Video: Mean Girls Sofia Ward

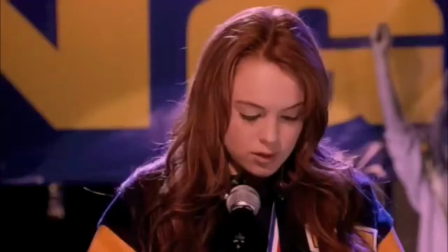(4:08)
She gets Spring Fling Queen, but gives parts of her crown to different people from different friendship groups.
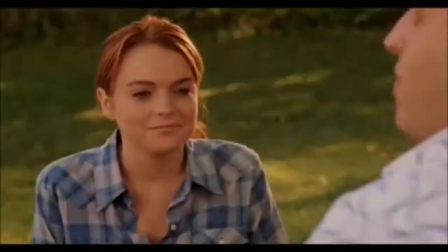(4:14)
The new equilibrium is then completed without any inequalities. My favourite scene from Mean Girls is when the plastics are shown to the audience for the first time.
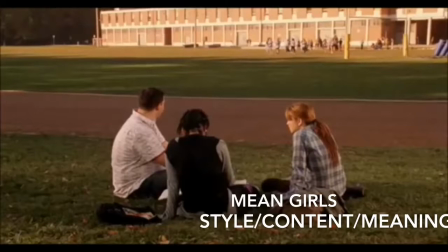(4:22)
This scene starts with Janice, Katie and Damien sat on the floor. Damien spots the plastics and starts talking about them.
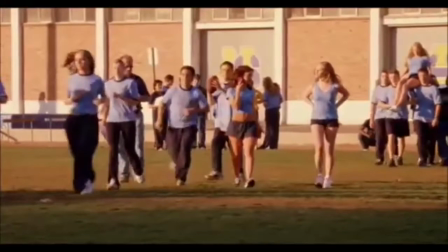(4:29)
The shot cuts to a long shot of only two of the plastics walking to a field in minimum clothing surrounded by boys. This mise-en-scène gives authority to the plastics as the long shot of the plastics in front and everyone behind, with the bright colours of natural daylight, casting shadows behind them, and grass, it shows a sense of purity.
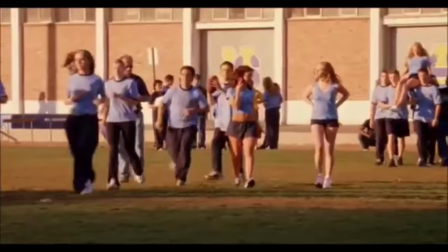(4:48)
This scene is shot from a low camera angle looking up at the plastics, quickly giving them a more powerful status above everybody else.
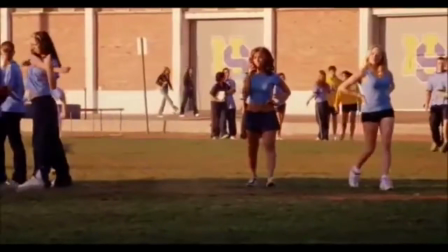(4:55)
We can hear Missy Elliott's song, Pass the Dutch, playing in the background. This is a non-diegetic sound as the characters cannot hear the song. The song is upbeat, which already we can see that the plastics have power as they are stood up, and Katie, Janice and Damien all sat down.
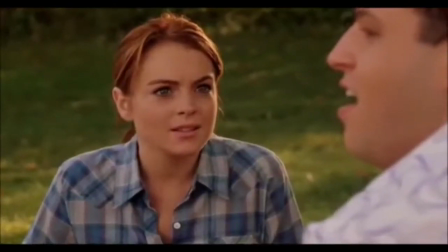(5:11)
Katie innocently asks who the plastics are, to which Damien replies, "They're teen royalty.
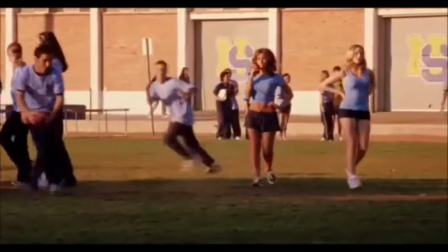(5:17)
If North Shore was Us Weekly, they would always be on the cover." Relating the plastics to royalty shows how important they are in high school.
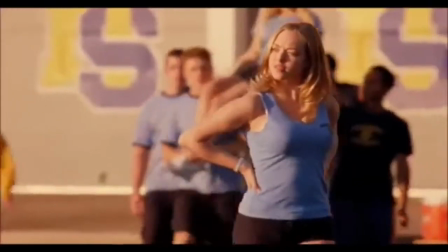(5:24)
This gives them an authority, which is met further on in the film. Janice begins to explain the plastics one by one, starting with Karen Smith.
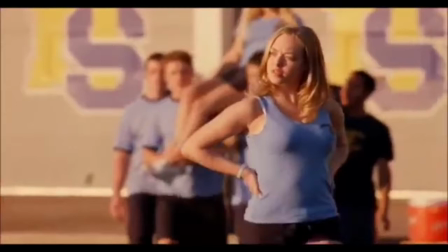(5:32)
It cuts to a medium close-up of Karen standing with her chest forward and her hands on her hips, which accentuates her feminine figure. Her face looks like she is daydreaming, as she turns to stand in a stance position to catch a ball. While this is happening, Janice explains Karen as, She is one of the dumbest girls you will ever meet.
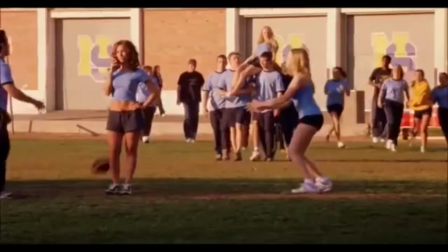(5:50)
This is then agreed when Karen doesn't catch the ball and it hits her boobs. The shot then cuts to a medium close-up of the next plastic, Gretchen Wiener.
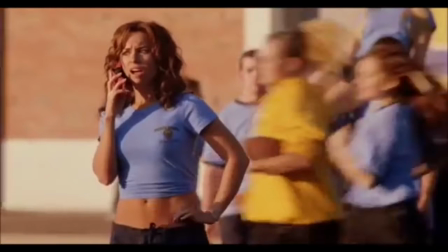(5:59)
Gretchen is on the phone looking confused. Being on the phone in school shows rebellion.
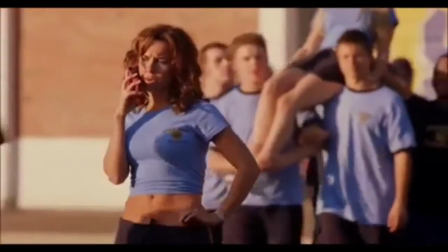(6:03)
This scene is shortly disturbed by a ball hitting her in the head. This makes her over-exaggeratingly fall and her phone fly out of her hand.
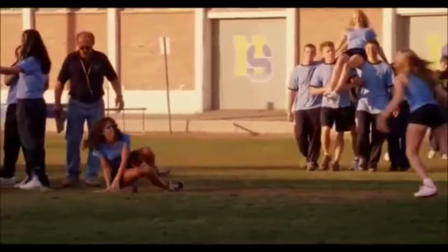(6:11)
This gives a weak girl stereotype to Gretchen. The rule of thirds can be seen here. This draws the audience's attention to the points of the crosses on the screen. The points being Gretchen, Karen and Regina.
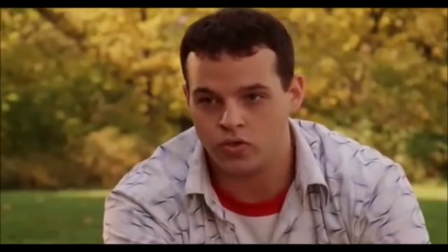(6:22)
The shot cuts to Damien, which tells Katie that Gretchen is rich because her dad invented toaster strudel.
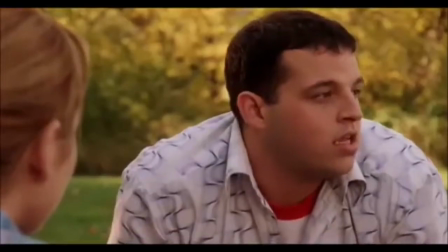(6:28)
Janice then explains she knows Everything about everyone. this is a crucial part of the film as Gretchen's knowledge is used against Regina George.
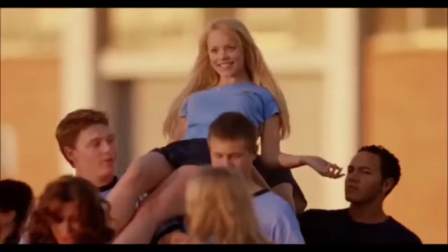(6:36)
The song, which continues to play, starts singing What's happening? when Regina is shown.
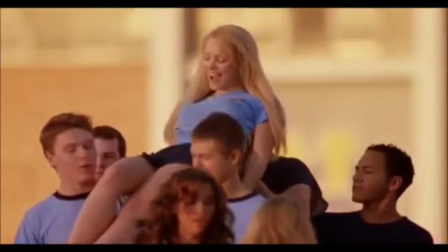(6:41)
Regina is the head plastic. We can tell this by her entrance to the scene. She is led back, carried by a group of boys, smiling. This shows her power over everyone in the school as she is given a goddess presence. Janice continues to talk, explaining that evil takes a form in Regina George.
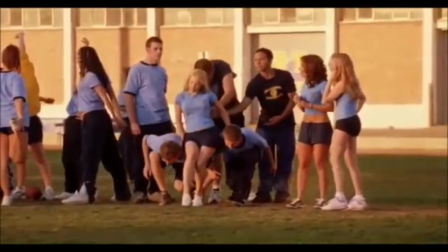(6:58) Fooled, because she may seem like your typical selfish, backstabbing, slut-faced hoe bag, but in reality, she is so much more than that.
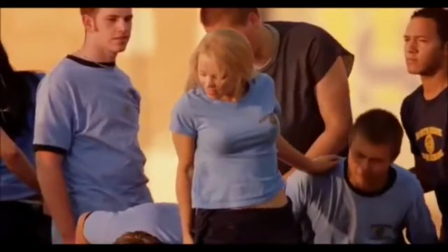(7:06)
This description already introduces the hatred Janice has for Regina. It shows that Regina is someone that thinks everybody likes her, but really they don't.
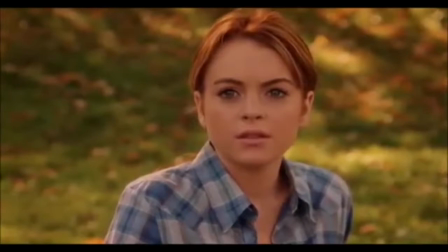(7:16)
As Janice is saying this, the shot cuts to a close-up of Katie's face. Her eyebrows drop, and so does her mouth, as she seems worried about what or who is approaching her.
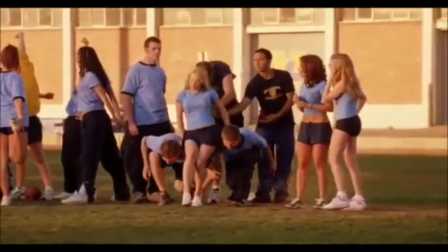(7:25)
It then comes back to Regina being lowered by the boys so she can stand on the floor.
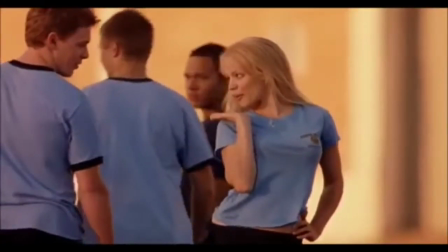(7:30)
The boys stare at her beauty as she blows a playful kiss to the boys, showing first love.
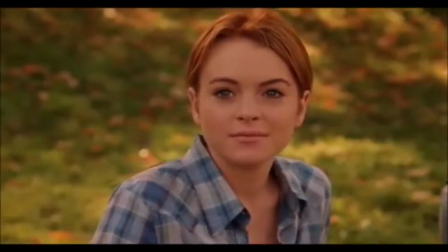(7:35)
Katie is then shown again at an eye-level shot. She looks amazed by Regina, as if she really is royalty.
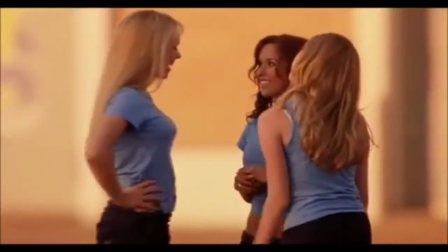(7:41)
The boys stare at her beauty as she joins the other plastics, which Damien then explains them as their minions, which gives them a further lower position under Regina.
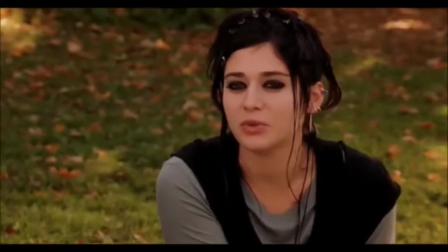(7:50) How do I even begin to explain Regina George?
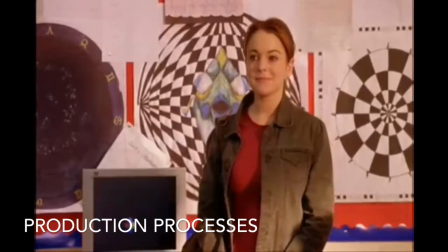(7:54)
My film, Mean Girls, is based on the book Queen Bees and Wannabes, all about female high school social cliques and the damaging effects they can have on girls.
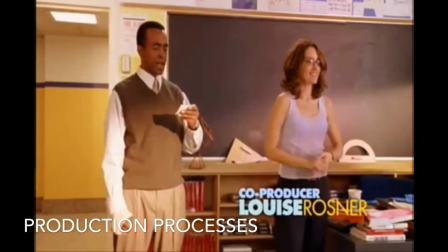(8:03)
Since it is a remake of a book, the screenwriter Tina Fey would have to read the book, taking note of the smallest of details as it is the original source.
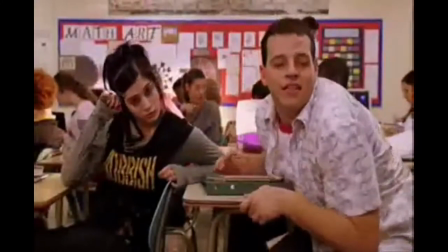(8:11)
Tina then called the producer Lorne Michaels to say it would be a good idea to turn the book into a film.